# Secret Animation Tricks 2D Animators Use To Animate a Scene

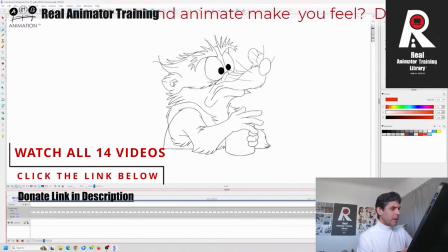[20:28]
It's either a bouncing ball or a swinging pendulum, and it's following all those basic principles, but you're never really going to get to this badass level unless you really verse yourself in those fundamentals.
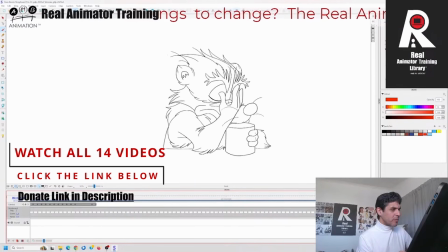[20:43]
Even his eyes are like bouncing balls, having fun squash and stretch going on here, right? So you're normally meant to bring the eyes down with the lids, but here I made them deliberately like bouncing balls because I'm kind of having my own little
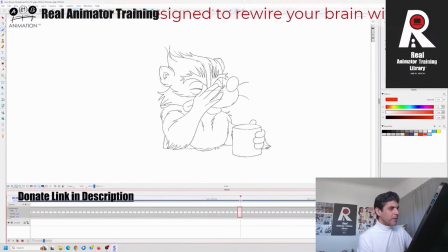[21:00]
in-joke that this is the timing of his nose is like a weighted ball rattling to a stop, or a swinging pendulum, and his eyes are like bouncing balls. So I'm almost having my own little bit of fun in there as I'm doing that.
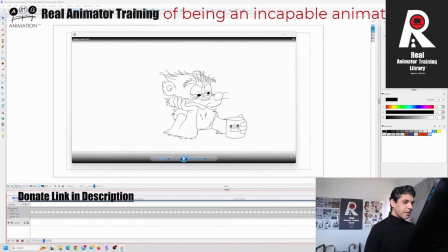[21:16]
Here's the first pencil test that we did. The timing is very, very varied.
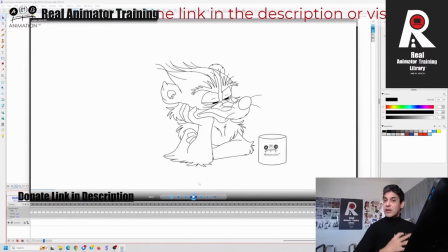[21:22]
So if we look at the pencil test, we'll see that that sudden turn is so quick in comparison to his other movements, and it creates a fantastic contrast. So he's here, he takes it there like this, then suddenly, boom, just around like that.
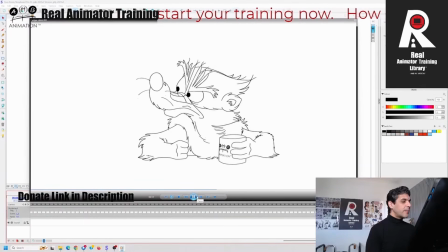[21:39]
The quick little head turns, the abrupt. Then here we're going slow again, right? Slow, and then I'll show you where I start slowing in on twos. Like there's a ultra slow in there where it's kind of like to really emphasize that pull and contrast between that.
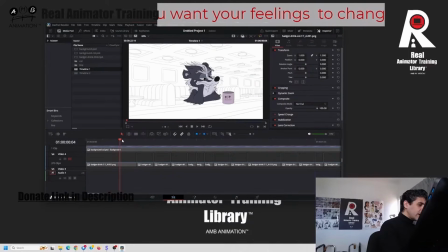[21:58]
What I've done here is I've held this for almost 6 frames, right, before there's any movement.
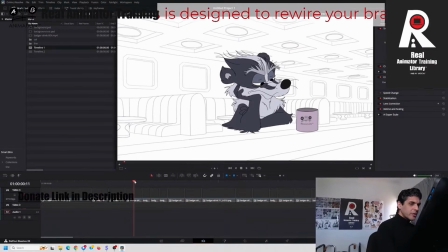[22:05]
So then we get the movement. Now all of this is on twos, right? Because I want it to be slower. Then we hold again, right? 1, 2, 3, 4. 4 frames. Why 4 frames? Because 5, 6 is where we're going to get into the squash blink.
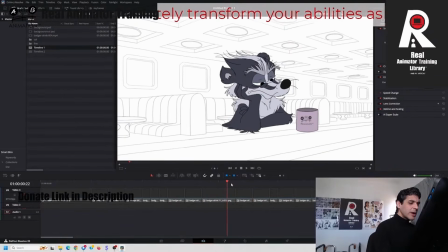[22:20]
So it's going to take a quarter of a second to blink. I'm going to hold it for 4 and then go into the blink, right? Then I'm going to hold this for 2 frames and then this is just going to be for 1 frame, right? A quick movement. Then back on twos as we roll our eyes, right?
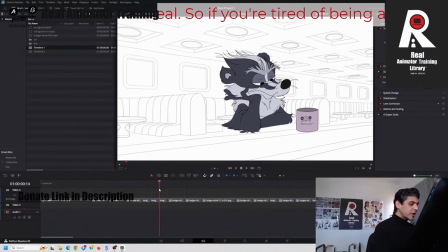[22:36]
Like that. So most of this animation is on twos with just a little bit on ones where he's putting his fingers back and where his eyes are just coming up out of the blink.
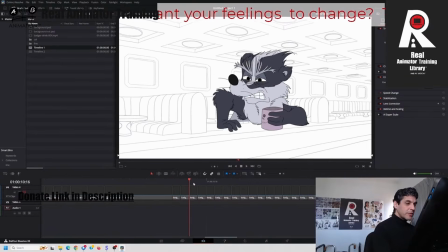[22:47]
We switch completely to ones. Now this movement has to be entirely on ones. As I'm scrubbing, it feels slow because the scrubbing makes it slow. But this is all on ones, right? To give it that feel, that zing feel. Bangs his hand down, all on ones, right?
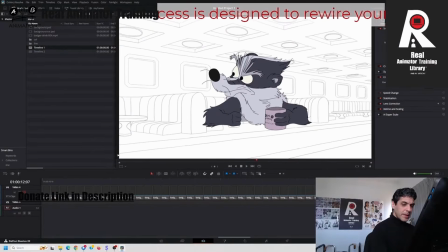[23:06]
Like that. Then we switch to twos as we raise the head up, right? To give it a slow movement here. So again, 6 frames for the head rise, a quarter of a second to raise his head up.
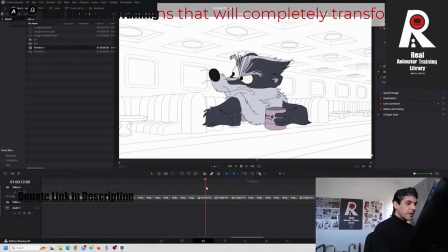[23:22]
But notice how there's hardly any movement, but we spend a quarter of a second just doing that. And here we get through it all super fast, right? So you can see
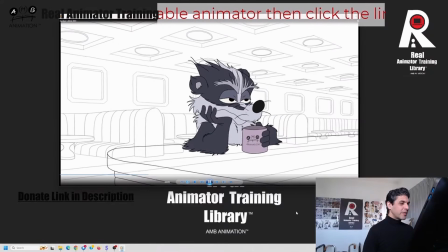[23:36]
him going through the various motions.
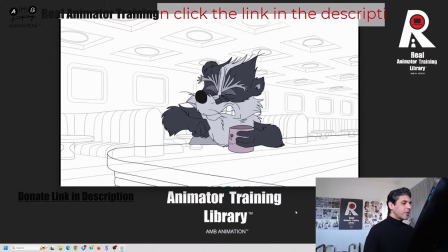[23:38]
So there's so much varied speed to his movements, and there's no floaty slow-ins, right? It's like everything's got a kind of much more naturalistic
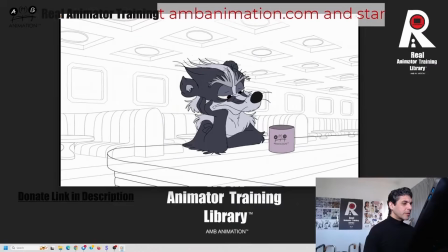[23:51]
and stop-starty feel to it, which is what I wanted for this animation.
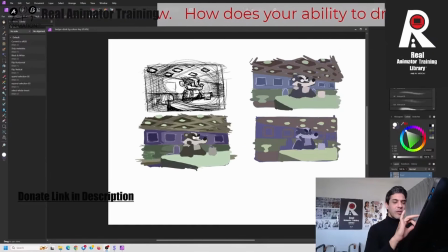[23:55]
There's a painting by an artist called Edward Hopper called Nighthawks, and my animation is very much based on the 50s, 40s Donald Duck kind of cartooning. So I knew that I wanted something along those lines. And then I painted it, but I had to test the colors.
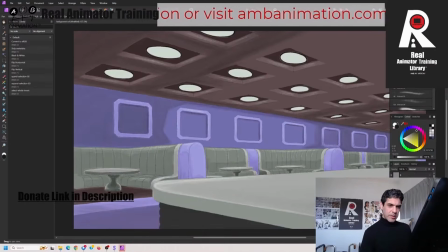[24:14]
So we have got the table, we've got the badger sitting in there, right?
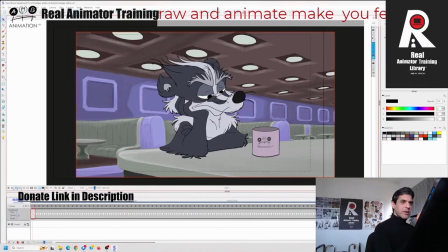[24:19]
So I had this in Storyboard Pro, and if we turn that on, we can see that there's a color key. Now, I noticed that some of the colors weren't working. I wanted him to have black eyebrows, but I feel the contrast, his facial expressions are a lot more interesting if we can actually see his eyebrows.
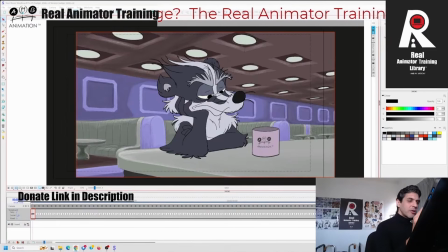[24:39]
I want him to have proper badger colors, so I've had to kind of work out.
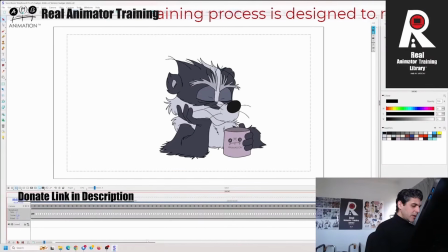[24:45]
We miss some of the things like his finger, unless they're contrasted on the white, which is why silhouette is so important.
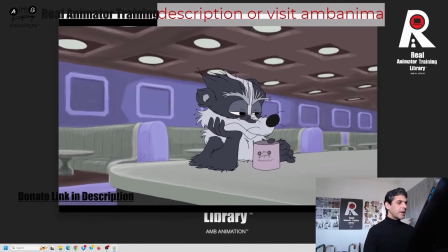[24:53]
So here was the original colors, right? So I'm like, yeah, it's kind of muddy, murky, it's what I wanted, but it's a little bit, I wanted the muted kind of old school cell shading muted color look,
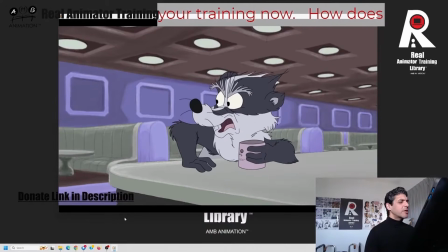[25:07]
but it's not, I'm feeling like it needs to sit together a bit better than I envisioned,
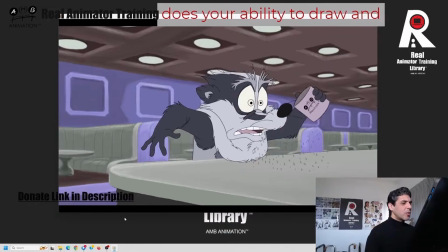[25:15]
because I've changed things like giving him a more whiter eyebrows and stuff like that.
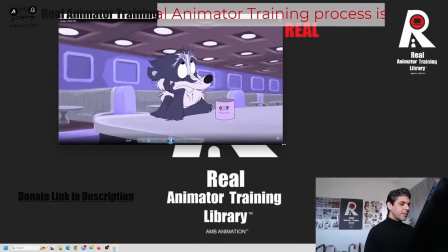[25:21]
I then decided to put a little bit of blue, the similar color scheme,
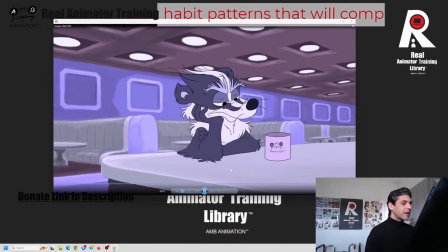[25:26]
shall we say, all kind of sitting together, grading the colors well. And this bluing of the guy
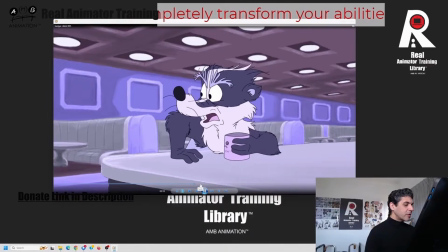[25:35]
actually enabled us to see his hands and kind of brighten up his colors a little bit,
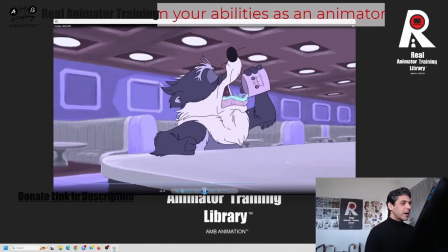[25:41]
so we can see his movements a bit more.
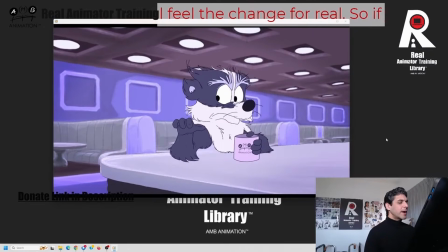[25:44]
He was blending too much into the background there, so we whacked up the contrast, and we have now got a more
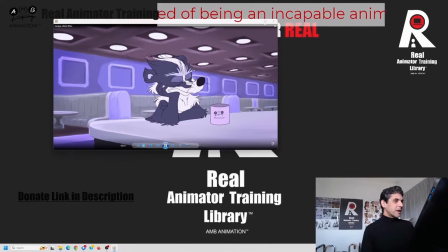[25:55]
a better version which has got the same effects. It has been my absolute pleasure to take you guys through this journey
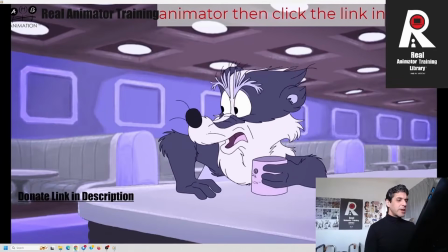[26:04]
of creating an animation from start to finish,
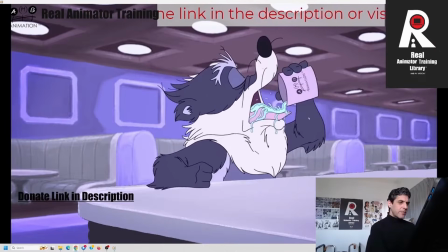[26:08]
through a series of live streams where you've watched everything happen and seen how it was done,
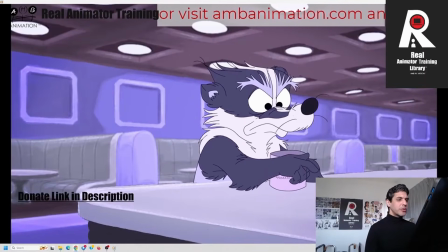[26:16]
from the thumbnails all the way through to the finished final color.
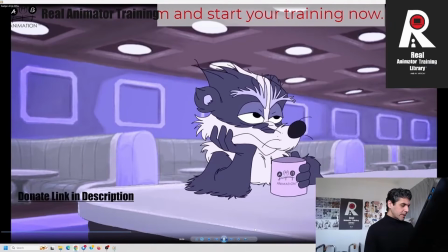[26:22]
And it is a fairly lengthy piece of animation at that. We are 6, 7, 8, all one scene, right?
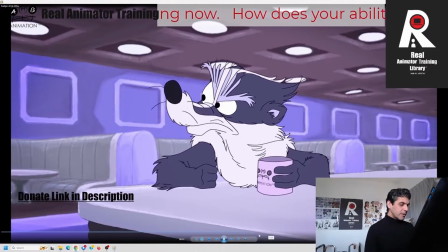[26:31]
No quick cutting. This is the real test of the animator.
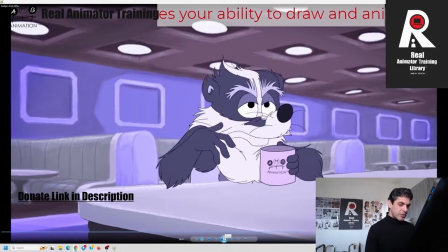[26:35]
How many, can you make your work interesting and good for a sustained period of time?
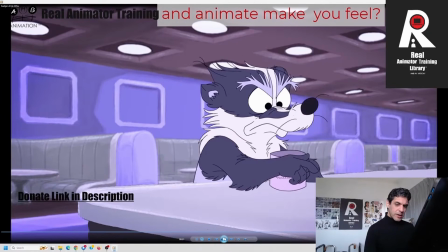[26:41]
So we have got 20, almost 22 seconds, right?
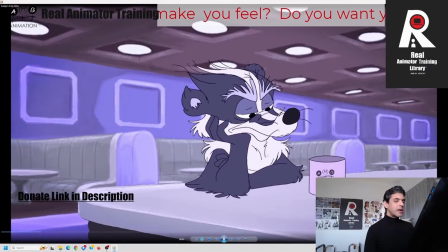[26:47]
22 seconds worth of animation.